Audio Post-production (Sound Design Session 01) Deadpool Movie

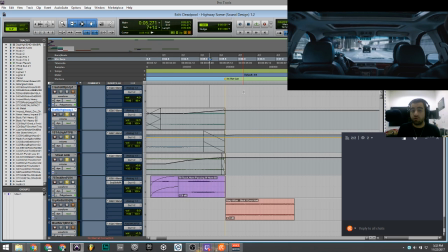14:44 Either you can go fade out, you can go cross fading, But in this situation,
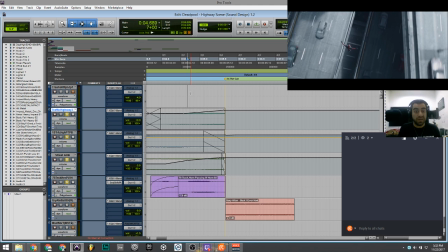14:51 I use actually not even fading out to bring up the volume as like fade in actually is happening. You know, when you fade in, your volume actually from slow to start to go like the loudest. But here I use the reverse technique of fading out actually, because fade out goes like slowly out.
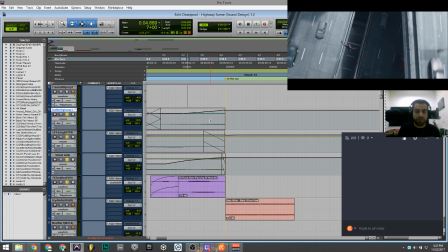15:11 So this technique is very good for this scene which I choose.
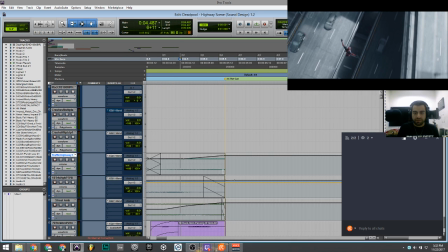15:15 And then the sound of the car's engine front, let's hear.
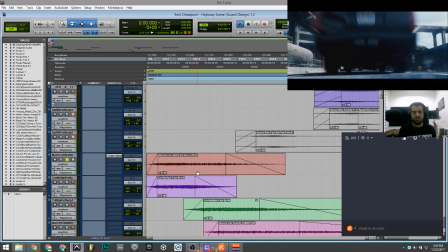15:28 This is the first car which is like I choose the library called muscle car start fast reverse. And then the second one is, this is a very like dirty sound of, you know, multiply fast car when they're passing by, you know.
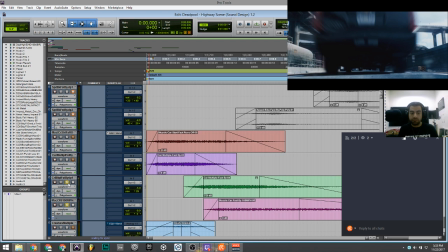15:45 And then this is another passing by sound effects and another one.
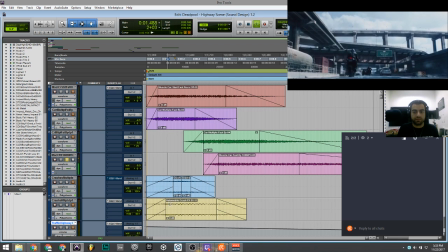15:52 This is very nice. This actually I really like it because it has the tails and the sustain of the sound. Then the second one is, because it sounds like a crash because a bit,
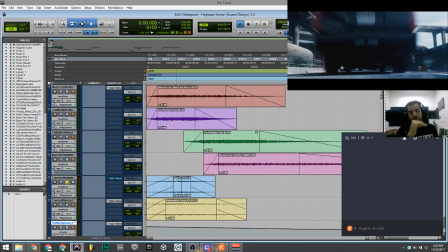16:06 because this scene is to start from here, so you have to actually give the hit to the audience. Oh, actually it's actually the car jump because of the fast speed.
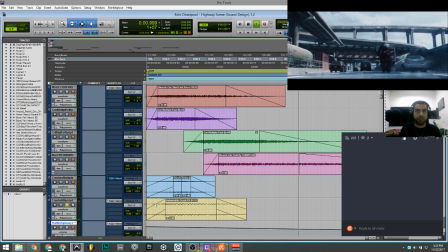16:16 And the last one is the hit as well when it hits the ground.
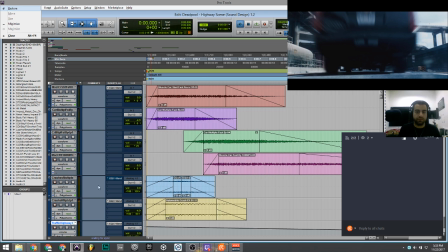16:21 So altogether it's gonna be, sorry, when you hear solo it sounds very like weird, like oh my god, what is this sound? But when you play together, because not only
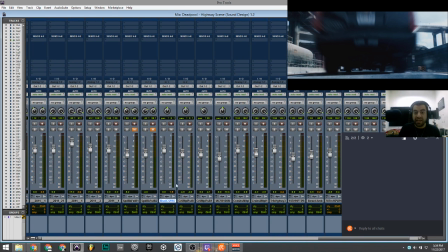16:38 the effects are important, actually the leveling is very important, you know. I'm talking about faders, I'm talking about how much, which sound you hear the most. And then here also we got panning which means left or right, you know. So it is very important, all these elements, you know.
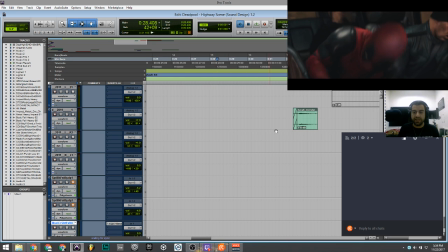16:56 And let's talk about another technique which I use in this part of the, oh yes, it's right here. You know, when the motorcycle is passing by one car, you know, what I actually added, I just wanted to be very realistic.
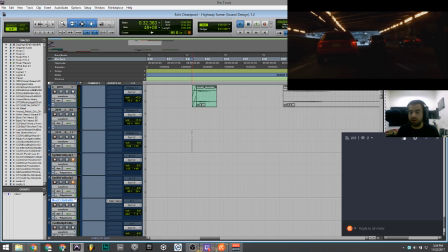17:11 As I mentioned, you're passing someone and let's say you're speeding up very fast and you're gonna overtake that car without the rules, and suddenly they just, you know, honk the horn, you know, whoa, what the fuck, you know. So here, see.
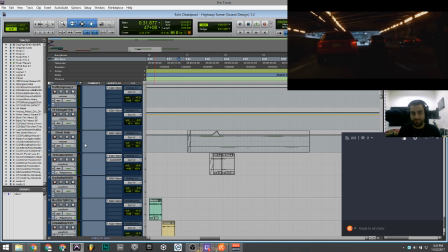17:26 So how I achieved that, it was very like funny to me, you know. But this is all techniques.
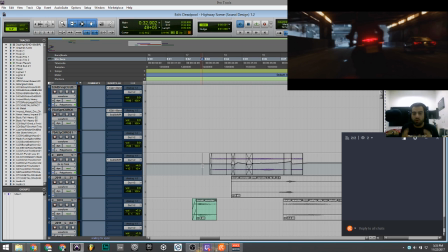17:32 Sometimes in sound design, very small things you do make a huge differences, you know. It's all about how you think out of the box, you know. People will think that, oh my god, it's gonna be libraries for everything, you know, but some sounds we cannot find.
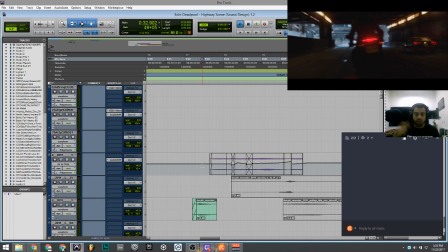17:49 That's why you have to use different techniques, use effects, use your talent, and use your brain to think, how can I achieve? Let's say you have the proper knowledge of how you use the effects, you know, but you don't know how to achieve them.
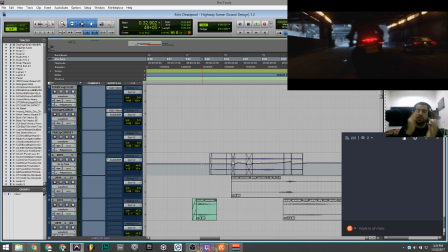18:06 Then you have to sit down, think, let's say watch a movie, rewatch it again,
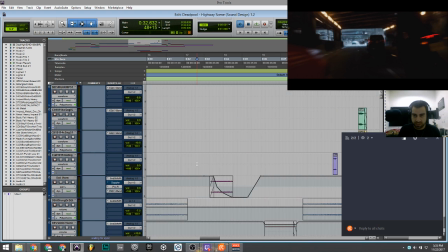18:12 and then think how to achieve those sounds, or what techniques can I use to achieve.
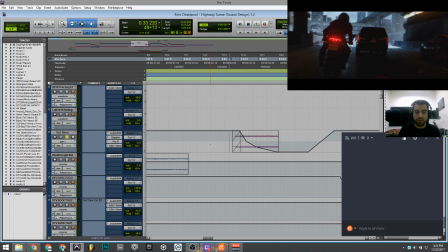18:17 So okay, this external horns is one of the libraries I use. So this one is about the panning. You see, I make it solo, so it goes to the right.
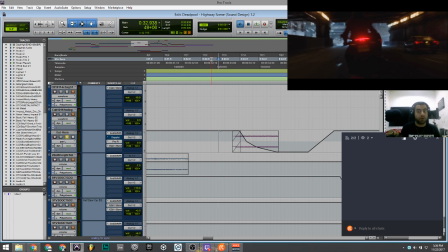18:29 If you're listening with your headphones or your speaker, if you're listening as stereo, proper stereo, you will hear, because the car is moving at your right side. This is very important in cinemas, as I mentioned. So without this panning, it's gonna be this sound.
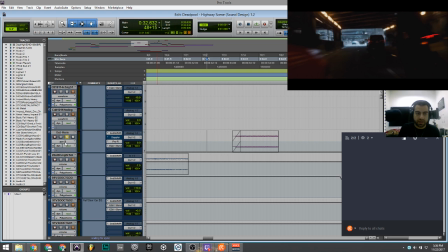18:46 It's like very weird, right? And of course I have the panning and on my right side, which is full, and the left one I just deleted.